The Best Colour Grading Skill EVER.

That means we don't need any fancy tools to get it right. The only thing we need are 4 guiding principles.
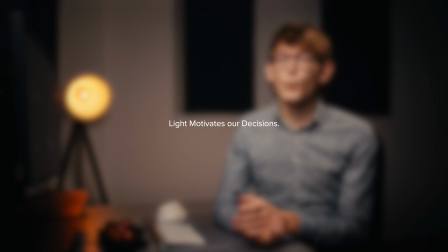First and foremost, light motivates our decisions. We should work with the light in our scene and not against it.
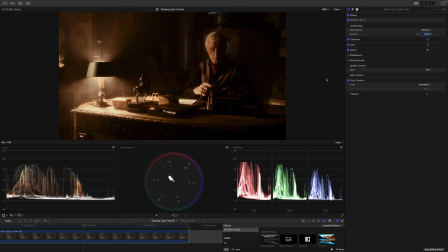So let's analyze our scene. As you can see, I did nothing else to my scene other than applying an instance of Dehancer. This gives us just a color space transformation from the red log footage, as it is unedited right here, to Rec 709, and it also applies a proper film emulation.
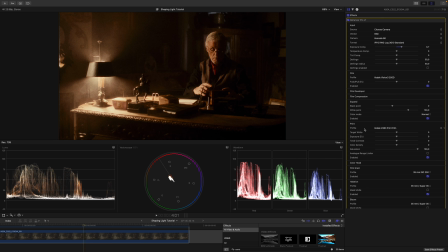In this case, we're going for the Kodak 2383 print film emulation. But don't worry, you don't need Dehancer to follow along. This is just my shortcut to get a somewhat decent look into place. Now back to our scene. The only light source is this lamp on the left here.
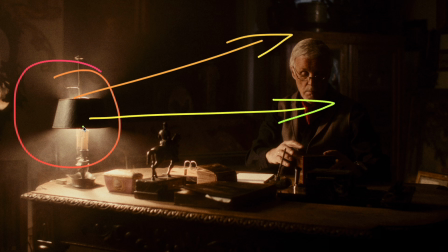It illuminates everything we're supposed to see, and our decision should respect the direction of the light. This means we can of course brighten this side of his face a bit, but we cannot make this evenly lit to this side of his face.
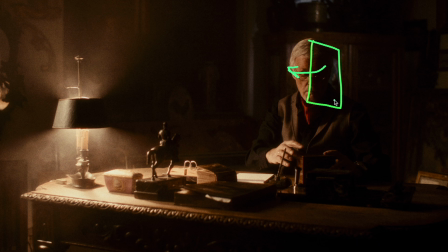This would just seem unnatural. Again, light motivates our decisions, so let's work with the light and don't try to achieve the unachievable. Next, when shaping the light, you can overcook a color grade really fast. To prevent myself from doing so, I always keep my second principle in mind, which says reduction beats addition. Imagine you want to have a meaningful conversation, but you are at a very busy location like a pub or a noisy restaurant. Speaking louder definitely solves the problem, but wouldn't it be much nicer if your environment was just a lot quieter? This is exactly what I try to achieve. Reduction beats addition. What does that mean in practice?
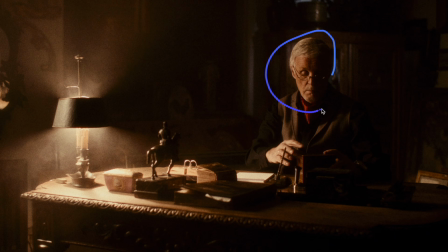If I think his face should be a bit brighter, I start with the inverse operation, so I don't brighten his face, I will reduce everything around it. So instead of throwing more brightness at certain elements in our scene, let's just take the distractions away instead. This is the same as going to a quieter location rather than speaking louder in our example from before.
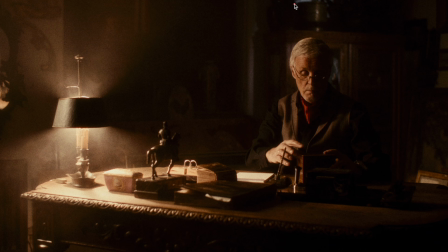Let's get rid of my drawings. In our case, I think this above his head distracts me a little bit.
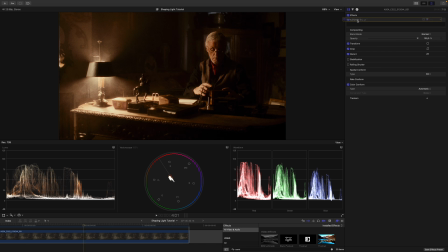So I will apply an instance of color wheels, move this before Dehancer, and apply a shape mask.
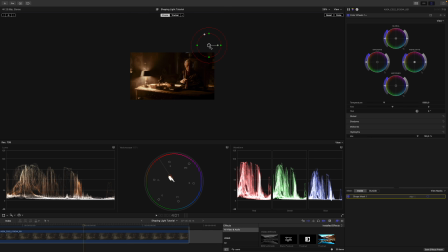So I can see what's going on. I will zoom out a bit and I will adjust everything accordingly, and I will increase the feather just a bit, something like this, until I have a good feeling about it. Maybe like so. Now I zoom in again. By the way, let me toggle the mask again.
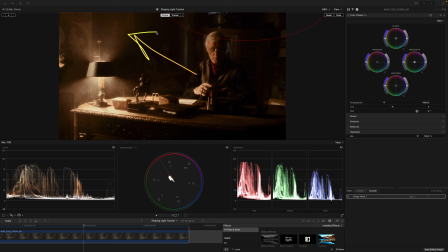As you can see, I left the entire left-hand side of the frame free, because again, light motivates our decisions, and we have the light source on the left-hand side of the screen. So darkening the upper part of that wouldn't make any sense. Light wouldn't behave like this. Now I can get rid of the mask again. When reducing distractions, the highlight or gain wheel will probably be your friend most of the time.
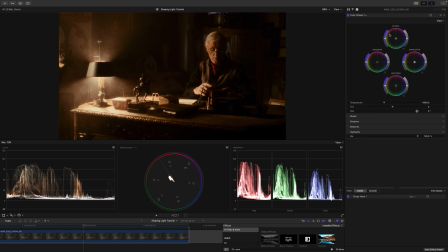To keep our adjustments natural, we should be mindful of how the light would behave.
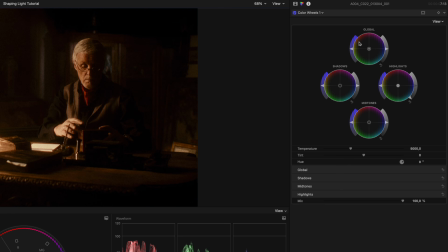So I can lower the highlights just like that, and it works really well. But as you can see, if I go too far, everything just becomes black and seems pretty unnatural. Also, I don't know if this makes its way through YouTube, but you can clearly see the shape of the mask here.
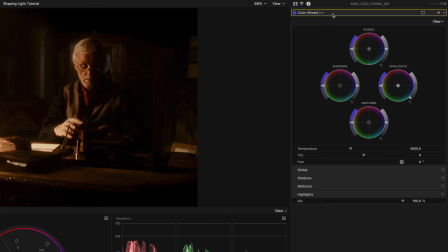So yeah, if I go too far, this looks completely off. But if I reset this and do this just in the right amount, this will actually do a fantastic job. So this might be a little bit strong already. Something like this. So let's have a look.
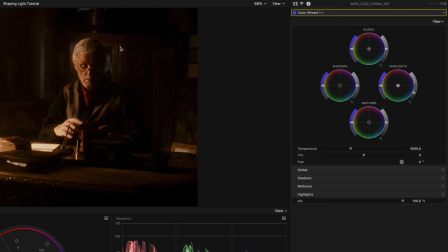This is before and this is after. And it clears up so much room for the subject in our scene.
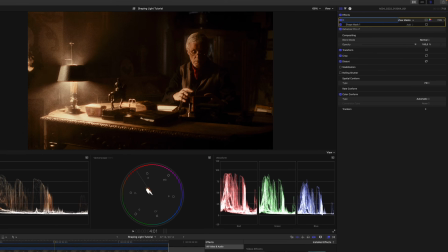Let's go back out here and rename this real quick. I will just call this ceiling. Next, I'd like to enhance the background separation.
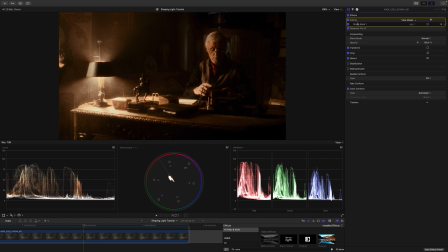So I will take a shape mask or power window again with an instance of color wheels. So before Dehancer like this. And I will apply this power window just roughly over our gentleman. So I'll tilt this just a bit and make the feather nice and large.